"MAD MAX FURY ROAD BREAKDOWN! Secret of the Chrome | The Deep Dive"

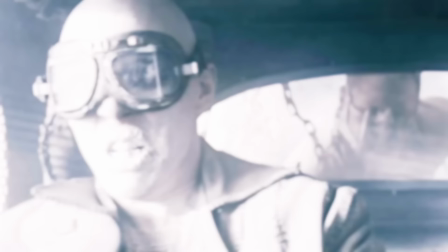16:25 Not just on Max's blood, but the chrome. So, the chrome. Let's talk about it.
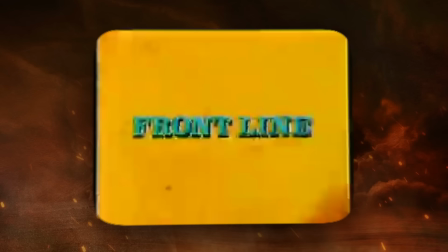16:30 Miller based the idea on spraying someone's mouth on a 1981 documentary called Frontline, following a Tasmanian-born combat veteran,
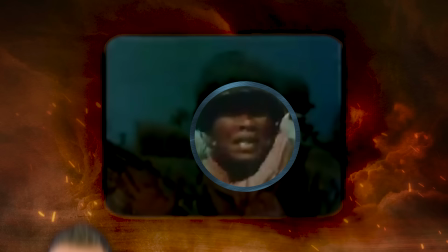16:36 neil davis in south vietnam and cambodia during the war and he said that he saw cambodian soldiers holding these jaded deities in their mouths with these little straps as they ran into battle so
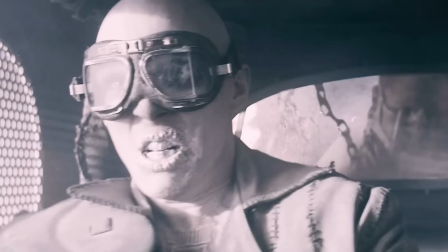16:45 miller merged this idea with the concept of chroming or huffing which of course involves inhaling toxic chrome paint to get high but for this prop they actually used an
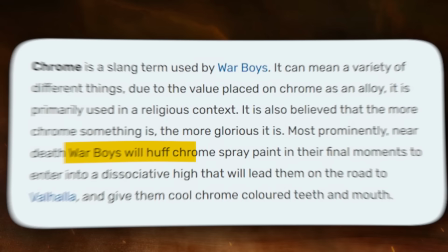16:53 aerosol cake paint sprayer which the actor said would taste disgusting but the idea is immortan joe would lace this chrome with a drug that
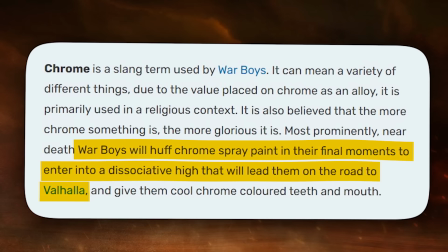17:01 would put the war boy in a euphoric state and make him more open to death ensuring the war boy's dying fealty.
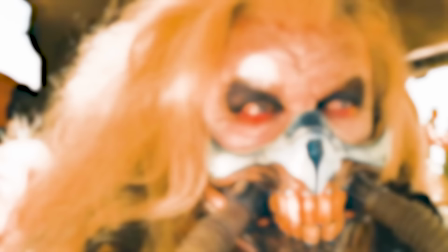17:08 So basically, we are now seeing Nux in a crosswinds of two toxins, Immortan Joe's suicide serum and Max's lifeblood. Two polar extremes.
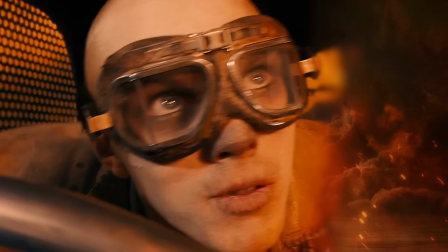17:17 And the result is this insane visual, a devilish fever dream in which Nux witnesses the extremes of life and death mixed together in one storm.
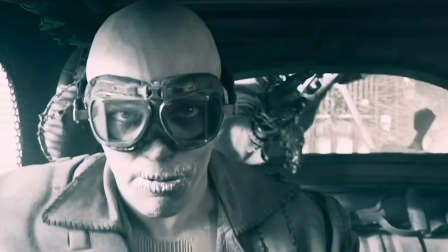17:26 So Nux lights a flare to set ablaze his fuel and he prays, I live, I die, I live again!
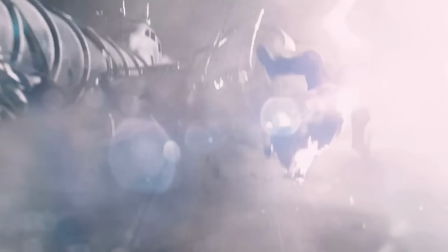17:32 But Max, with divine intervention, stops the flare, Furiosa rams a Chevy and the flare is left in the sand snuffed out. So in a way Nux's prayer is answered but not in the way he expects. This moment, deliverance from both Max and Furiosa working together,
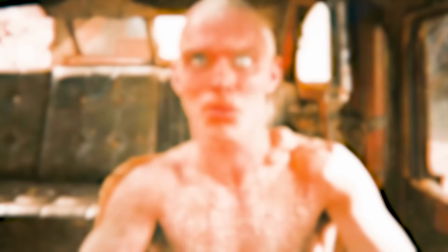17:46 this delivers Nux and we witness the death of the boy and from here forward the resurrection of the man.
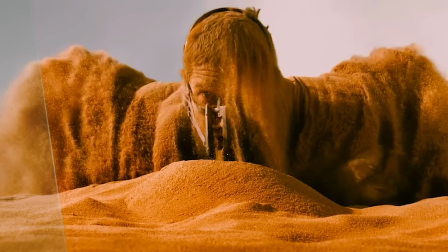17:52 When Max wakes up in the sand his hearing is muffled until the second he yanks out the bloodline hook to Nux.
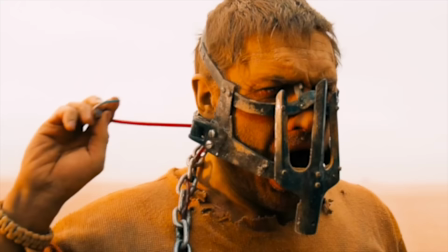18:00 He was stuck in the death of Nux's indoctrination until he severed the link so now at this point in the movie we see max looking like his road
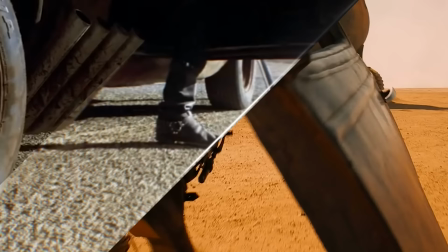18:07 warrior self the sawed off shotgun that jams the metallic leg brace that he wore in road warrior presumably from that knee injury he got when
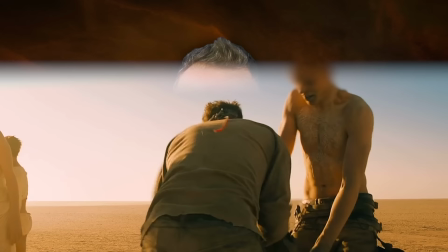18:14 he was shot at the end of the 1979 bad max he gets his road warrior jacket back from nux and max drinks the hose water the same water
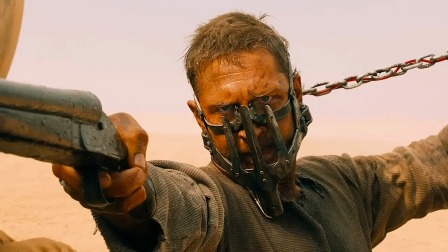18:21 that we see waking up nux beginning his slow detox process max motions for the bolt cutters and the dag begins to hand them to furiosa
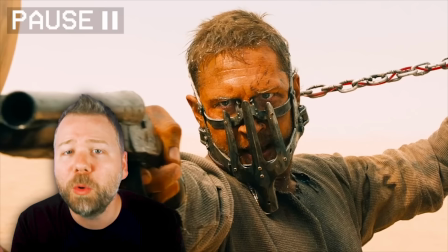18:28 but max makes her do it because max knows that with furiosa's one arm she couldn't possibly operate them,
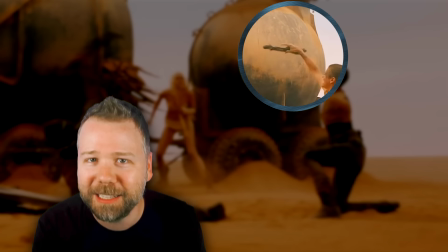18:33 and she would only use these as a blunt weapon, as she definitely does when Dag tosses her the cutters during the scuffle.
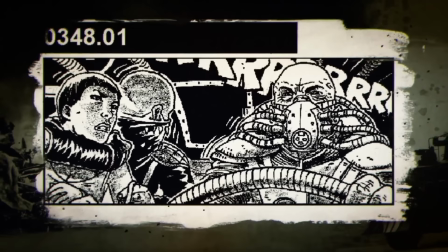18:38 I just love how all this goes down non-verbally. Again, the merits of storyboarding, and there's some great sound mixing, like when Furiosa fires a gun right by Max's ear.
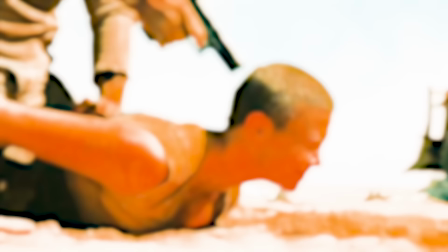18:48 That ring lingers for the next several seconds, as a gunshot that close to your ear definitely would temporarily deafen you.
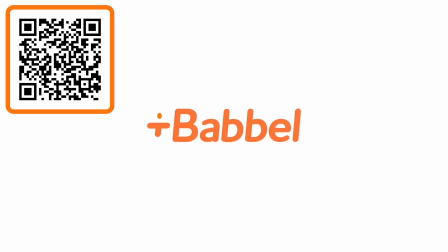18:54 Fall is here, and whether you're headed back to school or just want to learn something new to shake off a summer's worth of brain fog, it's a great time to try learning a new language with Babbel.
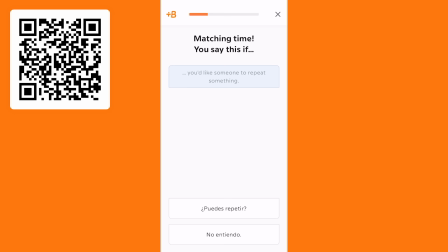19:03 Babbel is scientifically proven to help you start speaking a new language in just three weeks. It's one of the top language learning apps in the world.
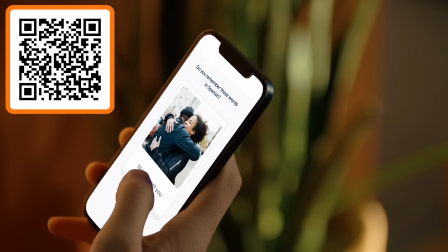19:10 Babbel's lessons are designed by real language teachers and a Babbel subscription even comes with two free live classes. Babbel's method is simple. It teaches you real world conversations so you are prepared to have practical conversations about travel, business, relationships, and more. Even if you're brand new to a language, Babbel can help. If you're really in love with a language, get a lifetime subscription so you can really feel fluent. But if not, there are monthly options available as well. No matter what you need, Babbel has you covered. Click the link in the description or scan the QR code to get 60% off your Babbel subscription today.
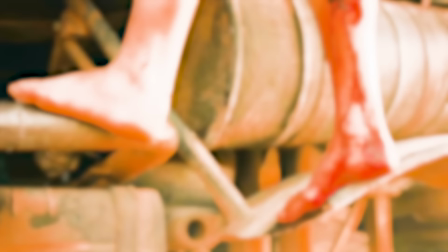19:42 Max shoots the pregnant Angharad through the leg, which will prove to be a critical wound later when she loses her footing on her fall from the war rig.
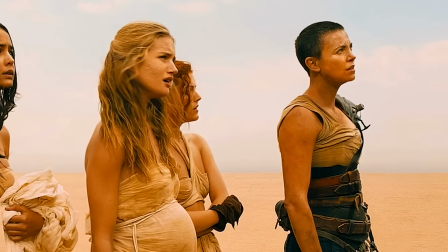19:49 And I love how initially Max plans to wait for Joe to arrive. The movie could have ended right here. Furiosa tries three different things.
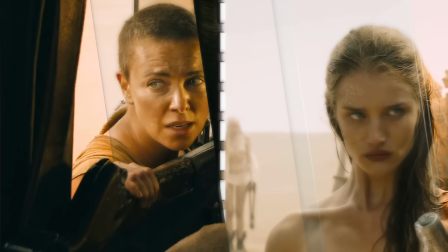19:55 She tries to appeal to his fear of Joe's wrath for damaging one of his wives, his favorite wife. That doesn't work.
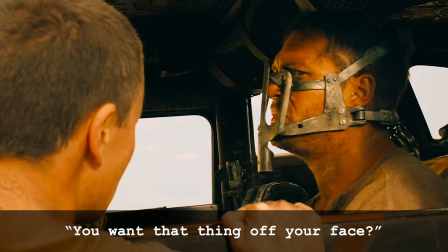20:00 Then she tries to tell Max to run for it. He'll get a good head start, but nope, he's still sitting. But then finally, she says the thing that he wants.
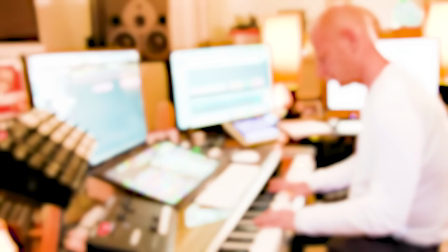20:05 You want that thing off your face?
Junkie XL's music in this film does not miss a beat.
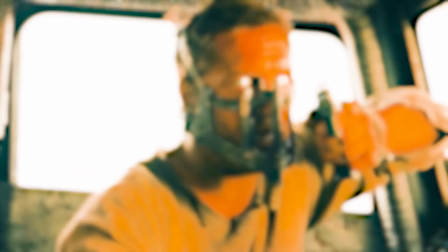20:12 The entire film is a dialogue between sight and sound, just as it's a dialogue of glances and grunts between these two road warriors. They both just want freedom.